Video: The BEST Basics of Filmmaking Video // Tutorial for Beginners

Salaam alaikum man! What's up everyone? Welcome back to another tutorial. Today we're going to be going over basics of filmmaking and we're very lucky to be invited by Garage Studios. So today's shoot is actually brought to you by Garage Studios located in Dubai and you'll see the information in the description. So this is where we're going to be shooting. Alright, so let's get right to it.
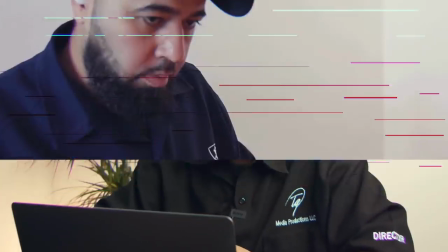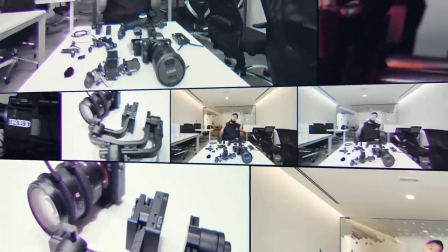Okay, in basics of filmmaking, this is going to be a very quick tutorial, but you should be able to pick up a camera, set yourself up, and start shooting almost immediately after this tutorial. Alright guys, so the first thing that we're going to talk about is lights.
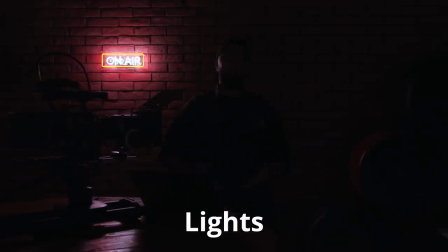Without lights, you can't have film, you can't have anything, right? So, this goes to show you one of the most important things in filmmaking is lights. So, the first one on the list is the key light. Then you got the fill light. Then you have the back light. And in some cases, you have, well, in many cases, you have the rim light or the hair light. This is a fully lit situation, and this is what it's all about. Key light is one of the most important lights in your setup.
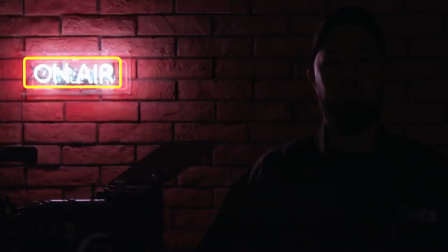It's the one that's usually focused on your subject or your character and it lights up the majority of his face. The fill light usually sits the opposite of the key light. So it sits on the opposite side and it reduces the contrast.
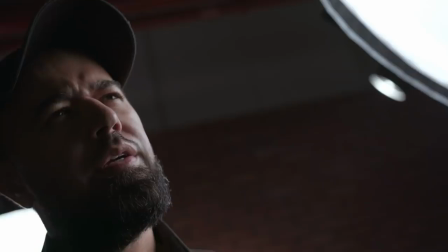The stronger the fill light, the less dramatic and the softer the fill light,
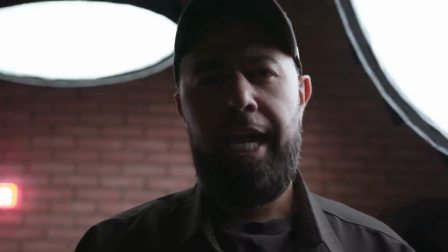the more dramatic. and this is because of the intensity of the key light overpowering.
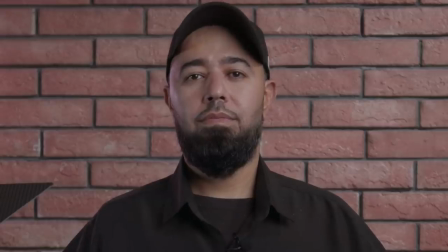The backlight is usually used to separate the actor from the background and add depth to the scene.
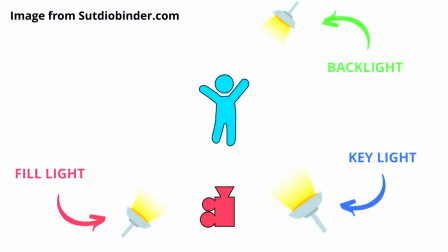So having these three lights together gives you a three-point lighting setup. There are also a few other setups that we use, sometimes in conjunction or sometimes separate.
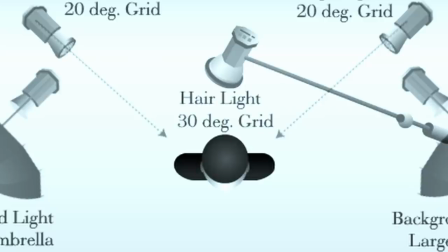For an example, we have a rim light. A rim light is very important when you're having a talking head because it gives you separation over the shoulders and over the head. So this is really important. Another thing you have is a diffuser. A diffuser, if you look at the lights that we're using now, just about every single one has a diffuser on them with the exception of the backlight.
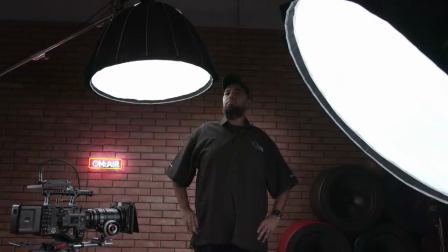But the diffuser is supposed to be used to soften the light and it works great in outdoor scenes. If you're in the sun, you can also put a diffuser completely towards the sun and soften the light from coming in. Now let's talk about some rules. The first rule we want to talk about is the rule of thirds.
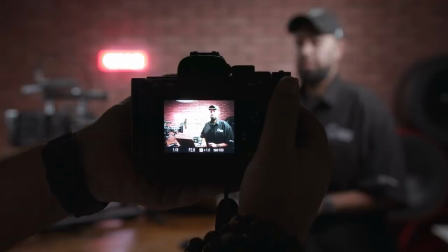For the rule of thirds in video, similar to photography, you want to make sure that your subject or your character is on the right side of the frame with having their eye on the upper third. If you have the character or subject on the left side looking forward, and then you have the back two-thirds empty, it would look kind of odd. The next rule we have is the 180 cinematography rule. Now, this rule is really important for keeping your viewers kind of on the same track with what's going on in the scenes.
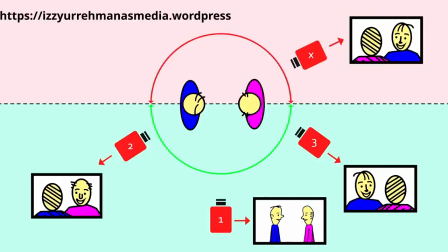There's a cinematography guideline that states two characters in a scene should maintain the same left and right relationship to one another. Another rule we have is the 180-degree shutter rule. Now, in this rule, it's very important. This is where you capture what's called motion blur. Motion blur, you can demonstrate to yourself right now. Take your hands, put them in front of your face, swipe them up and down, you'll see what's a blur. This is the closest to reality that we get.